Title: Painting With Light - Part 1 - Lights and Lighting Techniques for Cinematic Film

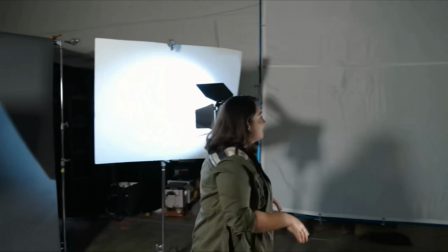[53:44]
And last but not least, if you have an 8x8 silk,
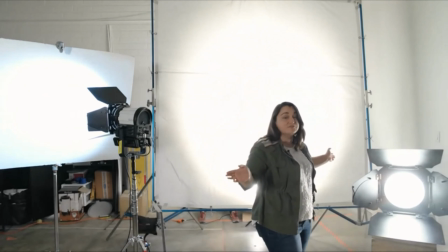[53:48]
you can turn this light into an 8-foot wide source, or 64 square feet. So now that we know what hard light and soft light do and how to control them, what are we communicating by using them? The quality of light alone can tell us an incredible amount of things. It can orient us.
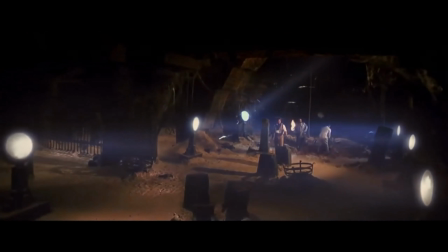[54:05] And then there was light.
Give us clues to where we are, what time of day it is.
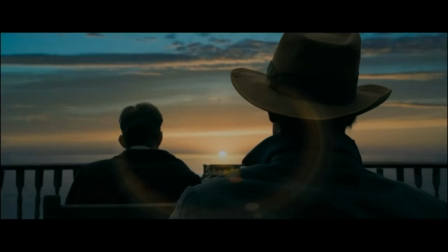[54:12] A beautiful sunset.
Are we seeing the soft, gentle light of dawn or the harsh, direct light of midday?
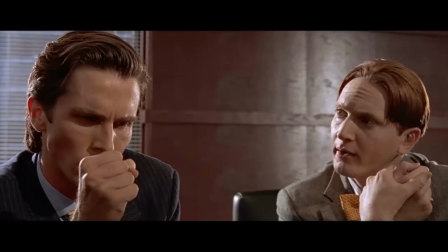[54:18]
Are we in a hot, sweaty city in the summer?
You're sweating.
Or in the middle of a cold, dull winter in the country?
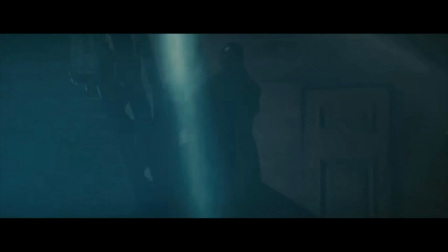[54:25]
It can create an atmosphere, the mood of a place or time, how we should feel in a space or a moment.
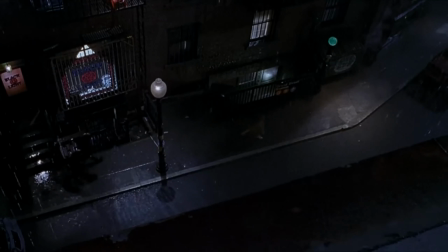[54:31]
Are we seeing harsh streetlights casting dangerous-looking shadows around us in a shady part of town?
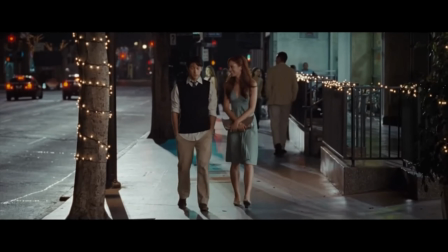[54:37]
Or are we walking along familiar city sidewalks with warm, inviting light spilling out from neighbors' windows?
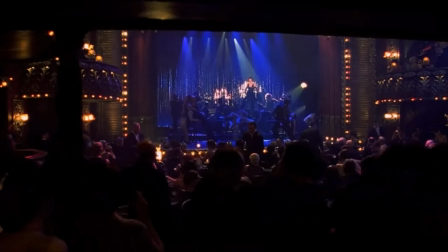[54:43]
Is the smoky, hazy spotlight of a jazz club dazzling the room and making our leading lady glow?
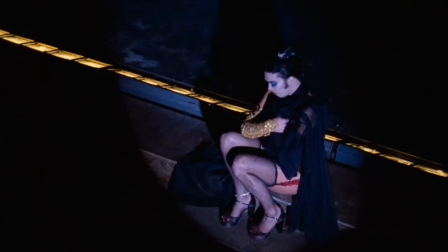[54:49]
Or is the stark, direct spotlight onto a large theater stage making our actor feel trapped and the room dark and tense?
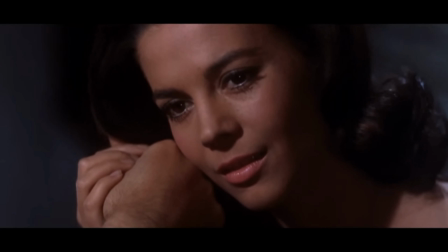[54:56]
And going even further, it can portray our characters in literally a flattering or unflattering light, revealing to the audience who they are.
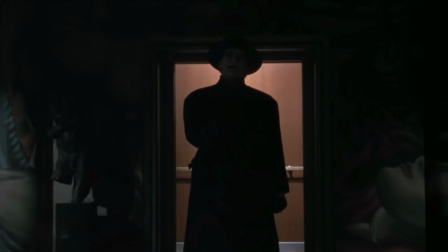[55:05]
Are they mysterious and alluring?
I've been dead once already.
Or are they repulsive and hardened to the world?
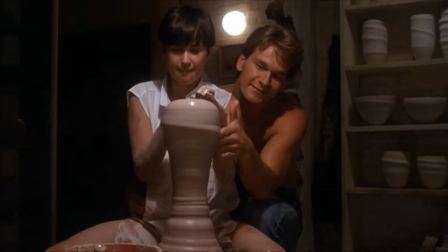[55:12]
Are they deeply in love, or are they in deep turmoil?
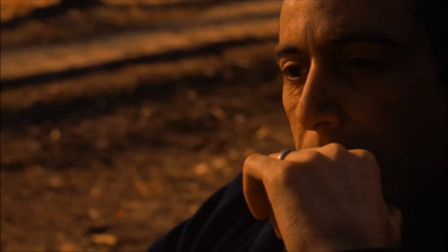[55:16]
Do they look youthful and bright, or is the wisdom of their years etched deeply into the wrinkles of their face? You can say a lot with quality of light, and the best part is the same principles in film lighting on professional sets apply to your lights at home. So now that you know how to control the quality of light, you can find creative ways to achieve it. If you want to create soft light, find ways to make your source bigger.
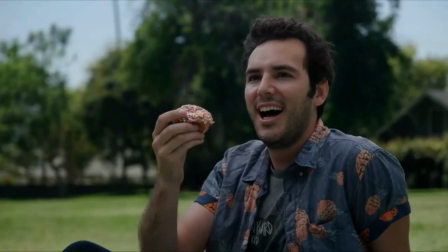[55:40]
Use homemade diffusion like a shower curtain or a bed sheet to create a large, soft source in front of your subject.
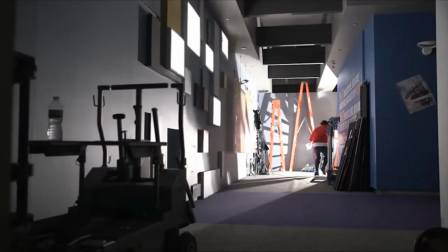[55:46]
And if you want to create hard light, use smaller sources or move big, powerful sources farther away to get those harsher shadows.
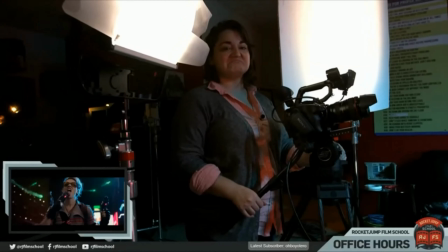[55:53]
So don't be afraid to test things out and try out new things.
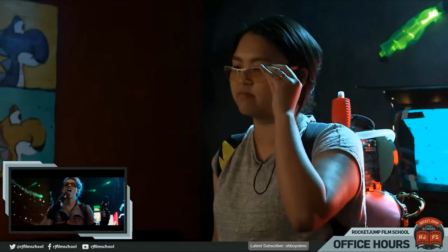[55:57]
It doesn't matter if your rig looks like a weird duct taped together monstrosity or an arts and crafts project.
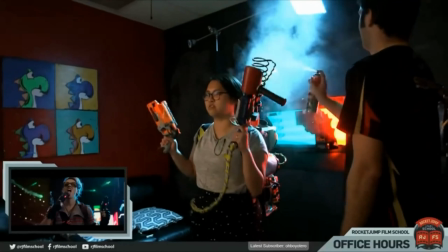[56:02]
If it creates a light that helps you tell your story, then it's the perfect light. So keep an eye out for future Lighting 101 tutorials, but in the meantime, try these techniques out yourself and show them to us. Head over to our forums, right here, and show us what you came up with. Have fun.
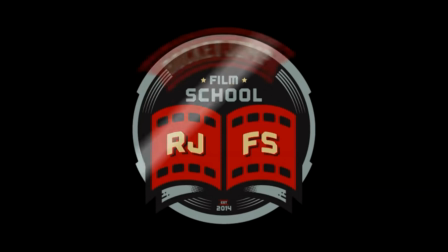All right, good stuff, good stuff. She's a good little teacher. Right, like helps to like kind of see how they operate with that light and all that kind of stuff. I think that's very, very beneficial to be able to actually see it in like in action. Like if we were in school right now, these are things that I would be demonstrating with you in class as we moved lights around. I would have one of you sit in the middle of the room and we would use all these different lights and shine them onto you and all that kind of stuff, and you'd get a sense for how these lights operate and what distance they need to be and things like that. So it's helpful to have a video like this that helps kind of explain how it all works. Okay, we are getting close to wrapping up this portion of the lesson, but I want to try to speed through a few more things so that we don't have to cover too much on Friday. So one of the things, and here's a real basic one for you that you guys already kind of understand this, I would wager.
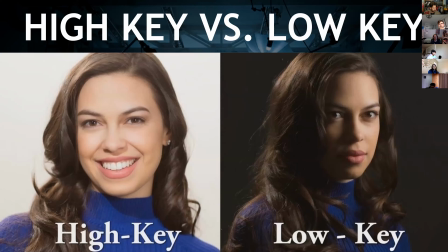[57:23]
But here, for example, is high key versus low key lighting. And this is different from soft light versus hard light. This is more about like the overall exposure and lighting of a shot. So high key lighting is very high key, everything's lit.
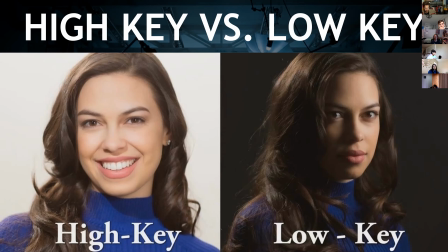[57:38]
So like Elisa, for example, on her screen, as I said earlier, was kind of lit everywhere. That's a very high key type of shot.